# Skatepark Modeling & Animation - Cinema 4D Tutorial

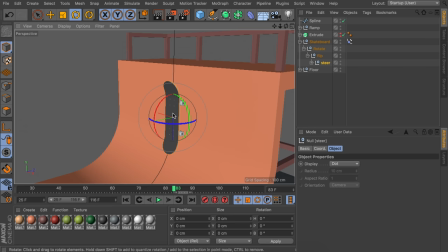It is just the same process again, where we go to the point where the skateboard is leaving the ramp,
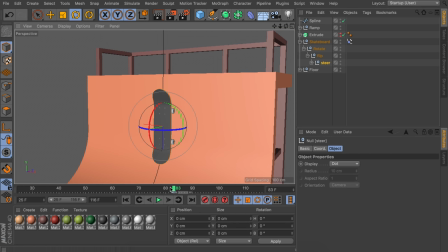and we're going to create a first keyframe where it is just going straight. Then just a few frames later, we're going to create a second keyframe where the skateboard is rotating something like 10 degrees. And then let's find the frame where it will land back again. And we will have to compensate by rotating this back 20 degrees again.
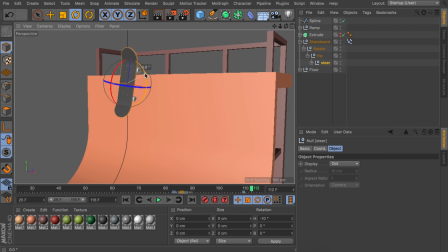Then just a few frames later, we're going to create a second keyframe where the skateboard is just going straight.
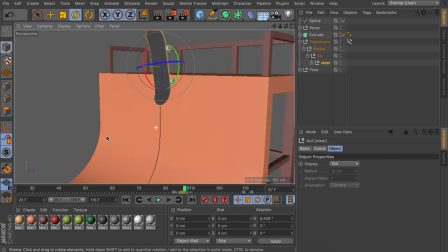And let's also do the same thing at the other side.
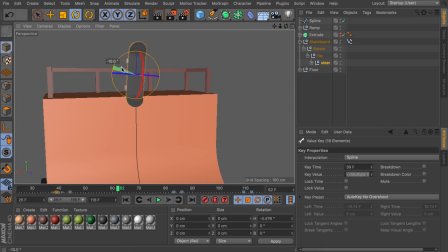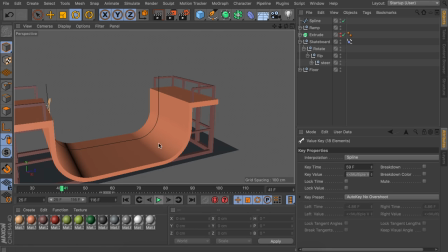So that is all there is to the animation. Of course, you should make more adjustments to the F-curves to make it a bit smoother and more realistic.
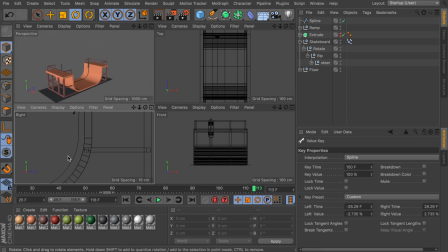But let's take one last look in the side view so it isn't clipping. And in this case, mine looks just fine.
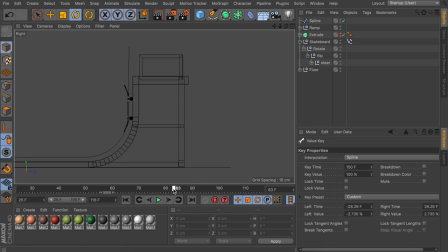But it may be for you that the wheels are clipping in the ramp at the corners here. So in that case, you should go in the point mode with the spline selected. And that way you have these handles to adjust the spline a bit more so you can make it line up.
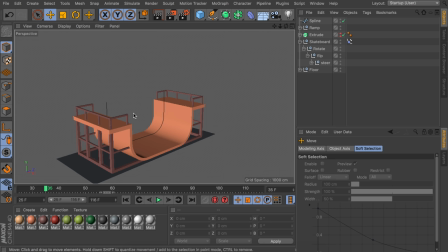Okay, so that is it for the animation. I'm just going to continue by adding some more details to this. So the first thing I'm going to do is add a camera object so I know what kind of composition I will have and I don't need to make too much surroundings for this scene.
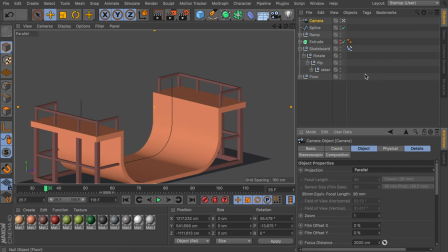So for the camera, I want something like a parallel camera to have this kind of isometric look.
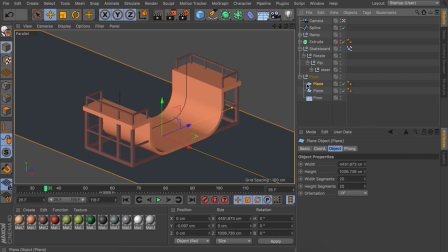I'm also going to scale up this plane. And let's also add a second one to the side like we had it on the example. Also, I had this small ramp at the side. This is just a cube which we make editable.
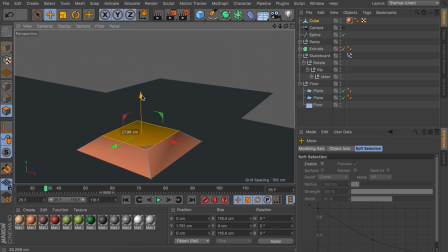So we can select this top polygon and scale it down. And if you have this weird shading, you can also remove this fang tag so it isn't as smooth anymore.
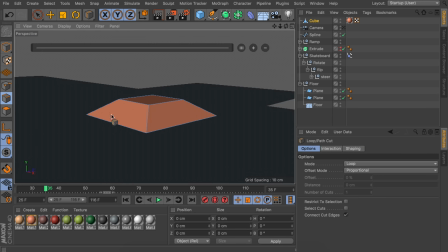And what I also did is using the loop cut tool at the top part and the bottom part.
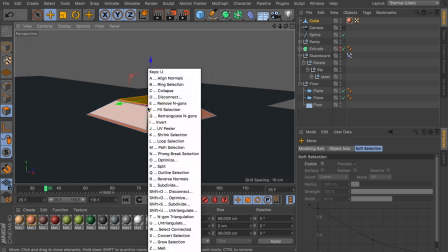So I get two rings of polygons which I can select and apply a different material on.
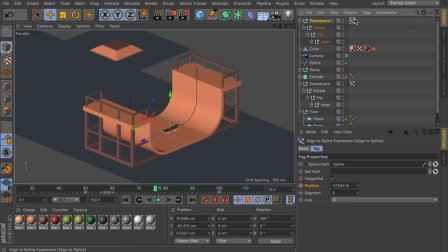You can also duplicate the skateboard and remove this line to spline tag so we get rid of the animation.
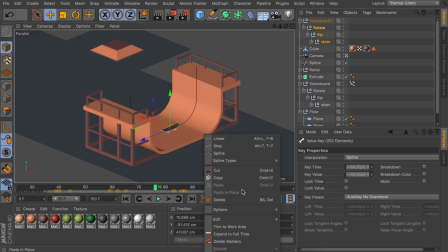And also make sure you select these three nulls inside of it and just delete all the keyframes on that as well.
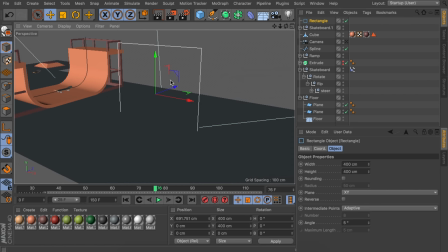And I also had this rail at the other side. This is just a rectangle with the rounding option selected. And a circle object which we can both put inside of a sweep object and that way we have a rail.
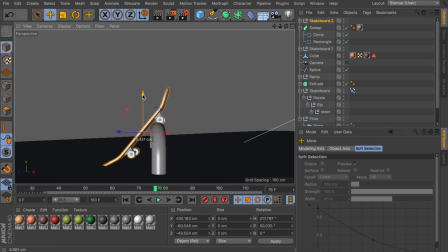I also placed the skateboard at the rail. It is just a duplicate. Also make sure you still apply the colors to your objects. Now let's take a look at the lighting for this. First of all, I went in the render settings and added an ambient occlusion effect to this.
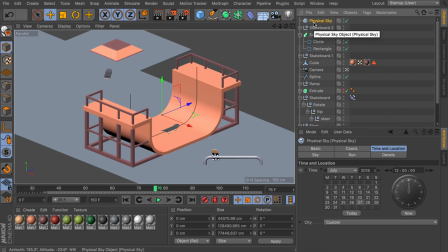The second thing I did is adding a physical sky and just pick a time you like, but I went for 5 o'clock in the afternoon.
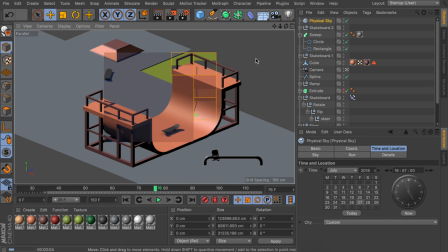Let's render so we can see where the shadows go. In this case, they are coming towards the right, but I want them to go to the left.
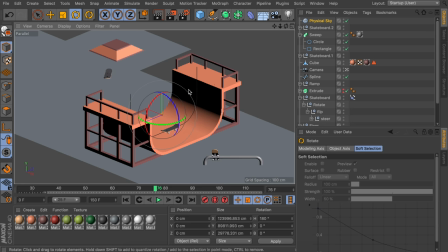So let's rotate the sky 180 degrees. Now it is still a bit dark, so what I did is adding a light object and going to the bottom of the options and checking
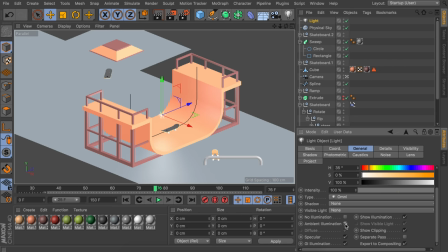the ambient illumination option and decreasing the intensity to something like 70%,
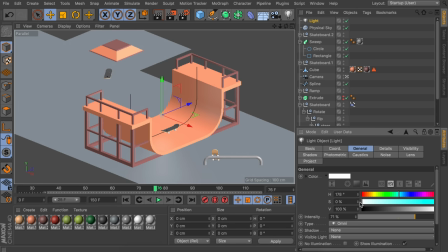otherwise it is a bit too bright. Also a small detail is changing the color to something a bit more blue, so it looks like a color that comes from the sky.
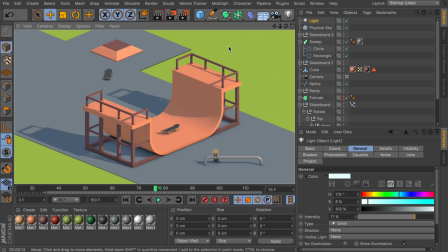Now a last thing on the lighting part I did to give it a bit more vibrant colors, give it a bit more life,
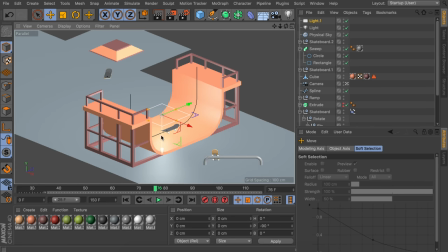is adding an area light and position it somewhere to the right so the shadows will go towards the left again.
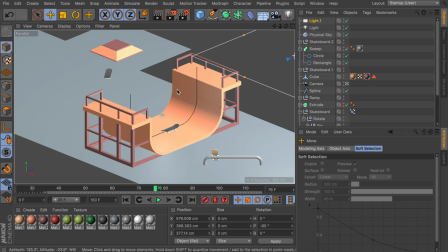I also scale it up a bit so the shadows will be softer. But of course to get that we need to enable the shadows at the bottom here. And as a last thing I also changed the color to a bit more of an orange tone.
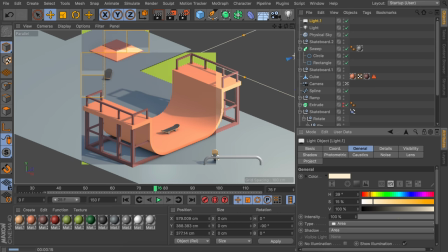So by adding that you can see the colors are just a bit more vibrant.
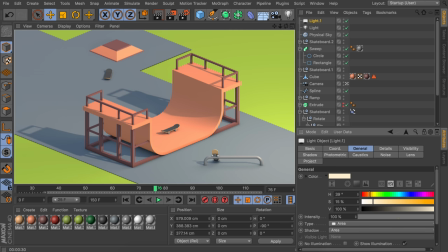Okay, so a few last things I added to the scene where the small cups scattered around the floor.
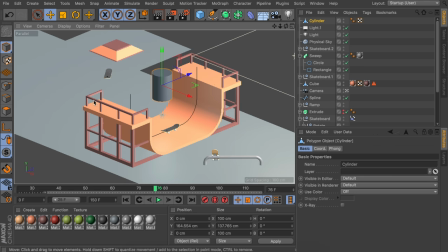So that is just a cylinder object, where we make it editable and just have some extrusions at the top polygons.